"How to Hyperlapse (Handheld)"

Hey what's up everybody today I'm doing something a little different. I've gone out of the house to come out and do some shooting. I've got my camera here and I've been wanting to do some experimentation with hyperlapse photography and videography. So I've come over to this lovely chateau which is in the center of my town here in France and I'm gonna attempt to go over here and do my first ever hyperlapse shot. I'm gonna do a truck shot in front of this chateau and I want to see if I can get a good shot and I'm gonna take you step by step through my process to hopefully a successful hyperlapse shot. Okay so first of all what is hyperlapse? Well if you have not ever seen in these hyperlapse videos it is essentially a time-lapse where you move the camera.
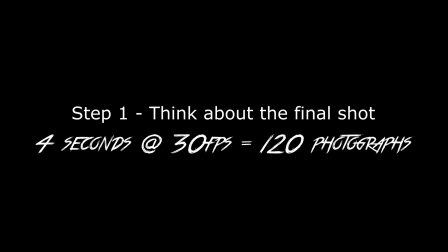To achieve a four second shot at 30 frames per second then I'm obviously going to need to shoot 120 photographs. Now I don't want to talk too much about the gear because I think gear is kind of not that important. I mean I have a kind of a nice setup here But I don't even want to talk about that because you can do this with anything. You can do this shot I've seen it done with phones, so don't think that you need a certain piece of gear to get the shot done I'm gonna attempt this shot handheld. I'm not gonna be using a tripod So I'm interested to see how that will look and if I will be able to pull it off with some kind of
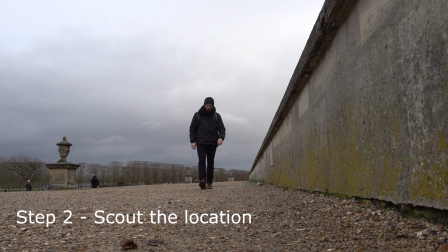stabilization in post It's important to scout the location before I start shooting because I need to find two things I need to find a point of reference because with hyperlapse when you're moving around your object You need to keep your camera trained in on a specific point
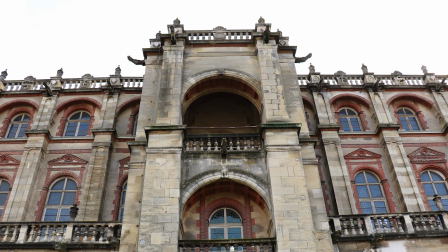of reference and that will help keep all of your photos in line So what I'll be using is this little gargoyle thing which is in the center of that building And I'm going to be moving directly around that I've gone over here And I've scouted the location and I've gone to the point of where I want
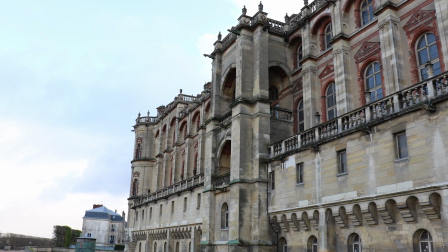to start my hyperlapse Looked at my point of reference and then I walked to the end and I found that point of reference Make sure the composition and the framing is still good in addition to that point of reference It's also good to find something symmetrical that you can follow along as you walk as you're shooting that hyperlapse You can keep yourself in line and keep everything kind of aligned I'm gonna have my body pressed all the way
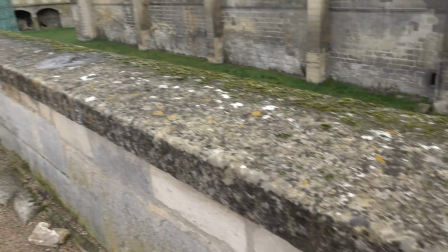up against this wall But I'm gonna be going along and that wall will serve as my guide as I'm shooting the hyperlapse
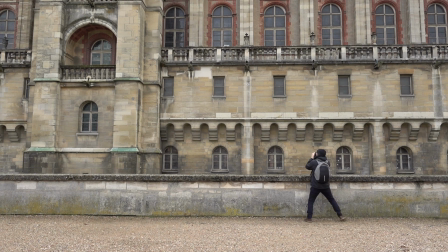So once I take the first shot I'll need to keep a steady pace for all of the remaining shots now I'm doing roughly one second for each image and I'm taking one full step left in between each shot using the wall as my guide It's quite rough and imprecise, which is what I want to test out actually in post and really see if I can achieve some desirable results while shooting handheld.
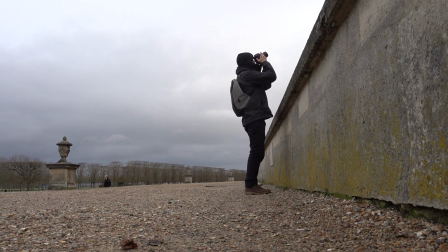Now the reason I want to pace myself is so I can get smooth movement with anything that is changing within the frame. While I'm shooting a stationary building here, I might have some clouds moving in the background.
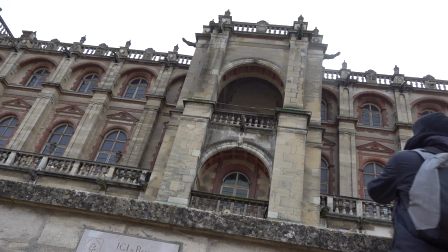So if I properly pace myself between each shot, the motion should look smooth once the hyperlapse is finished.
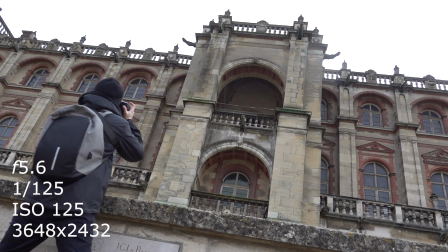I have my camera set in manual mode and I've adjusted the shutter speed to a fast enough setting to not blur as, again, I'm shooting handheld.
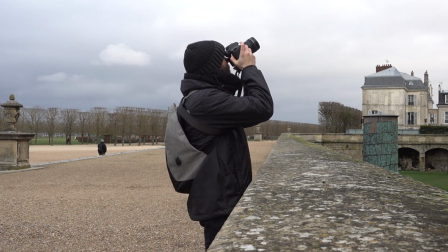I'm also using grids and guides in the viewfinder display to help keep my point of reference in the same spot for each photograph
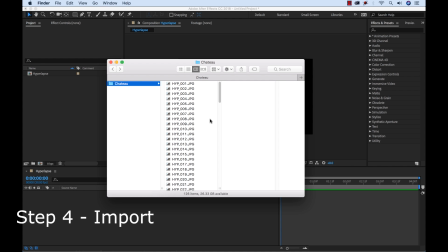So I'm finished with my shoot I've come back and I've copied all the photos over to my local hard drive and to bring them into After Effects
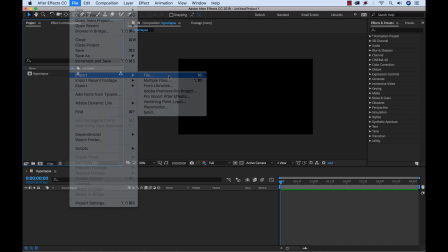I'm going to go to file import file I'm going to select the first image in my sequence and make sure that I have importer jpeg sequence
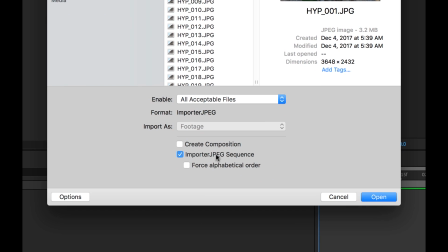selected now My photos will be imported as a single image sequence file So just as I plan
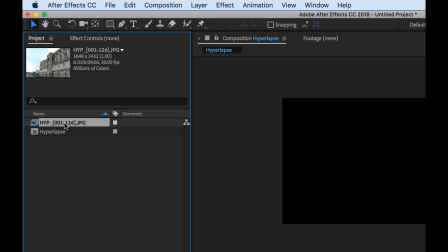my file is large enough and it's just over four seconds in length I'm going to bring it into my comp here,
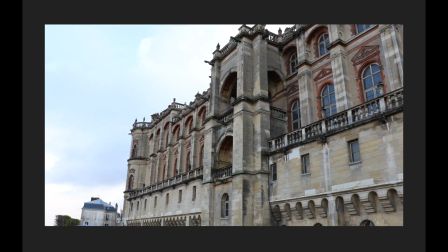and then I'm going to scale it down to 57% and give it a preview. And you'll see right off the bat that it is looking absolutely terrible. It is really wobbly. Even though I used my point of reference, you'll see that this is completely unusable.
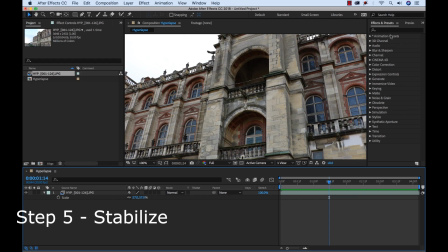So now what can I do to fix this? Well, I'm going to go to the Effects and Presets panel and search for Warp Stabilizer VFX. I'm going to grab this effect, drag and drop it directly on my clip. And it's going to automatically begin to analyze and stabilize the clip.
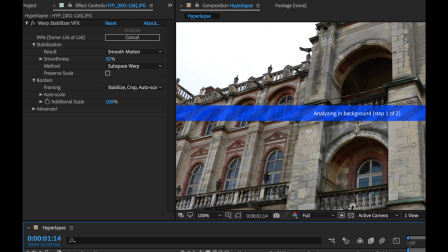Now this may take a few minutes, so be sure to be patient. Okay so it's all done now, let's have a look here.
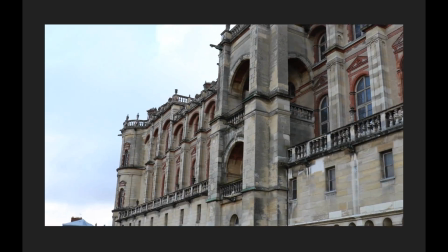Now you'll see it might still be a little wobbly in the middle, but this is absolutely drastically better from the previous clip.
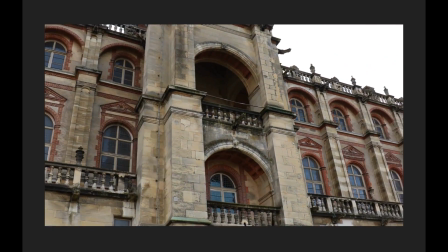It's really almost night and day, this effect is absolutely amazing. So there you have it, there's our hand held hyperlapse shot.